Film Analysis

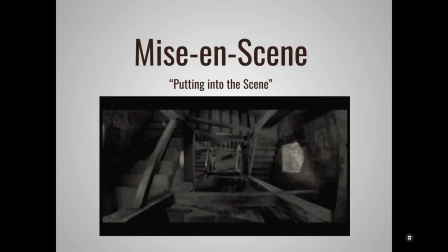4:11 That is a shot from a movie by Alfred Hitchcock called Vertigo, in which the main character has vertigo, and every time he climbs upstairs, he gets this sort of dizzy feeling. To give that impression, what Hitchcock did was he built staircases on their side and put them on wheels,
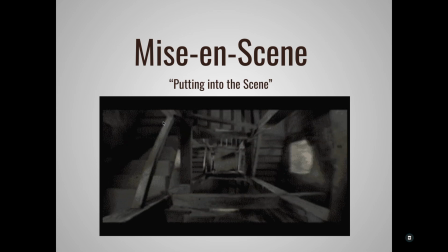4:31 and then just set the camera up at the end and moved them to give it this sort of feeling.
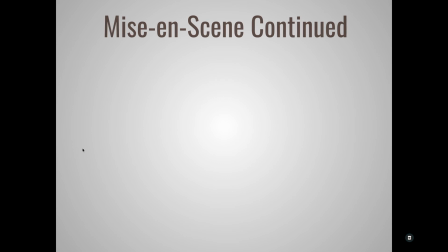4:39 Mise-en-scene is probably the most important, especially when it comes to talking about symbolism in the film. So it's what the director controls every aspect of the film and was first applied to directing plays.
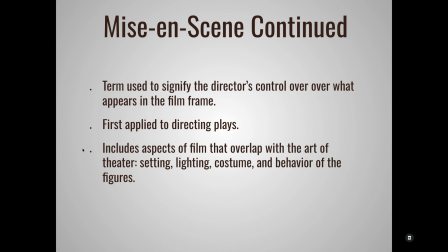4:55 The main thing here is our 4 elements of mise-en-scene: our setting, lighting, costume, and behavior of the figures. We're going to talk about each of those in detail here as we go through this.
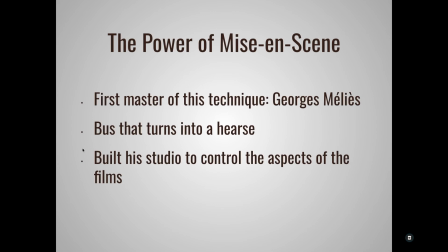5:08 Georges Méliès was the first person to actually use mise-en-scene. He was the magician turned filmmaker, and I always tell the story of him setting up a camera and filming a bus driving by,
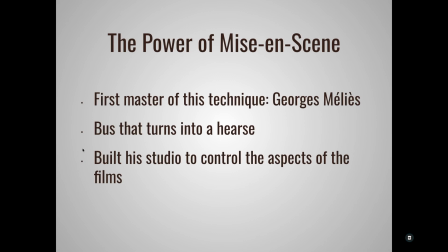5:21 but then it jammed, and when he got it back going again, a hearse was driving by, and when he watched it later, it looked like the bus was turning into a hearse.
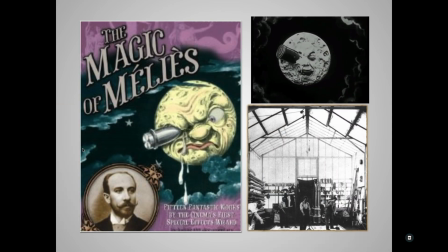5:30 So he was one of the first studios. We talked about him last semester in our history of film, but this is him down there in the left-hand corner, and up in the top right, one of the most famous shots from his most famous movie, A Trip to the Moon, where they land in the moon's eye.
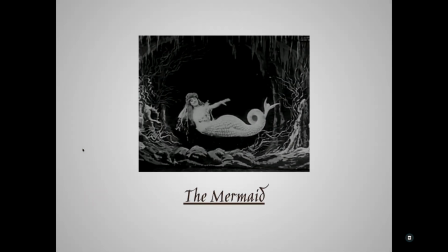5:51 And then this is a shot from his other film called The Mermaid. I always find this one interesting because he just had a woman lying on a table, built this big tail over her lower half, and then put a
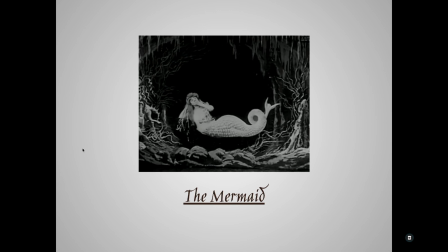6:07 aquarium between her and the camera so that it looked like there were fish swimming around over the top of her.
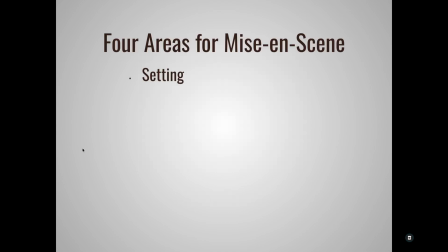6:15 There are 4 areas of mise-en-scene. As we said, these are the 4 areas.
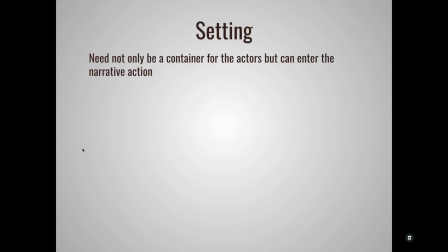6:20 We'll talk about each of those in detail. Now, setting we talked about with narrative. It's going to be slightly different when it comes to mise-en-scene.
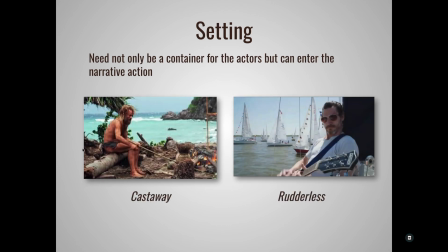6:29 So how does it enter how does it enter this story a little bit more? A couple of examples: Castaway and Rudderless. Castaway, of course, he lands on a deserted island. Totally changes the tone of the entire story.
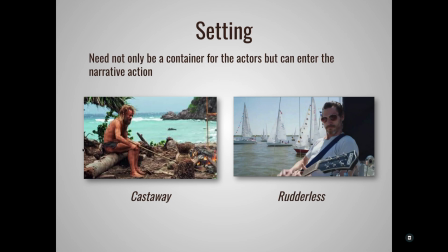6:46 Rudderless is about a guy who loses his child but reconnects with him through his favorite things, playing guitar and sailing. And so Lake Hefner, that is there in the background, becomes a part of the narrative in that way.
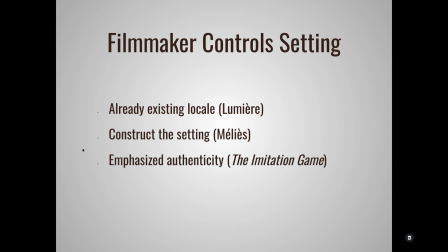7:02 The filmmaker can control the setting in 3 different ways: already existing locales, constructing the setting, and also using an existing setting for emphasized authenticity.
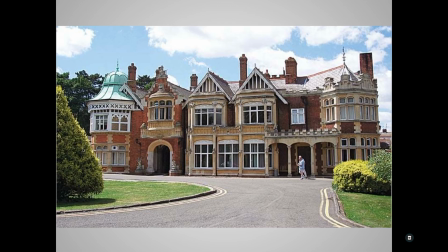7:15 That is from The Imitation Game, and it was filmed in the exact building where the actual historical thing took place.
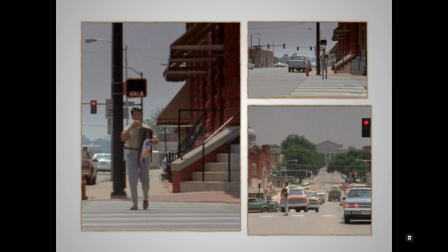7:24 And then, of course, one of my favorite shots from the movie Rain Man, where Dustin Hoffman is walking through the downtown streets of Guthrie, Oklahoma.
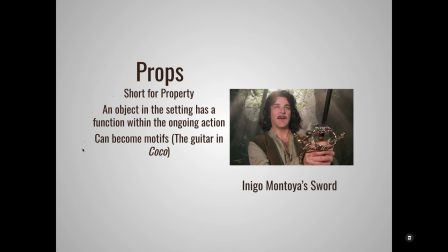7:33 Props are an object in the setting, and they can become motifs. An example of a motif in the setting is the guitar in Coco. Another example is Inigo Montoya's sword, representing his quest for revenge.
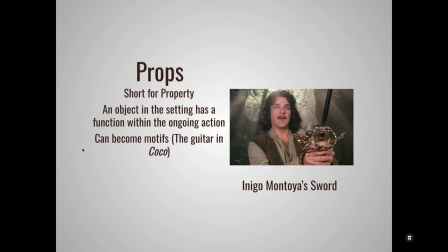7:48 And so as you watch your film, you'll probably see props, but which props become important?
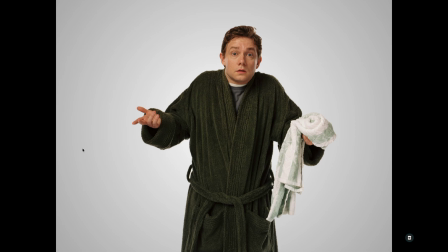7:56 Those are the ones you want to focus on. Another example, of course, is the towel.
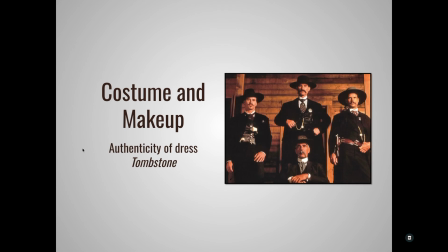8:02 Costume and makeup can also lean itself into authenticity. An example there is the film Tombstone. They are meant to look like it is the Wild West.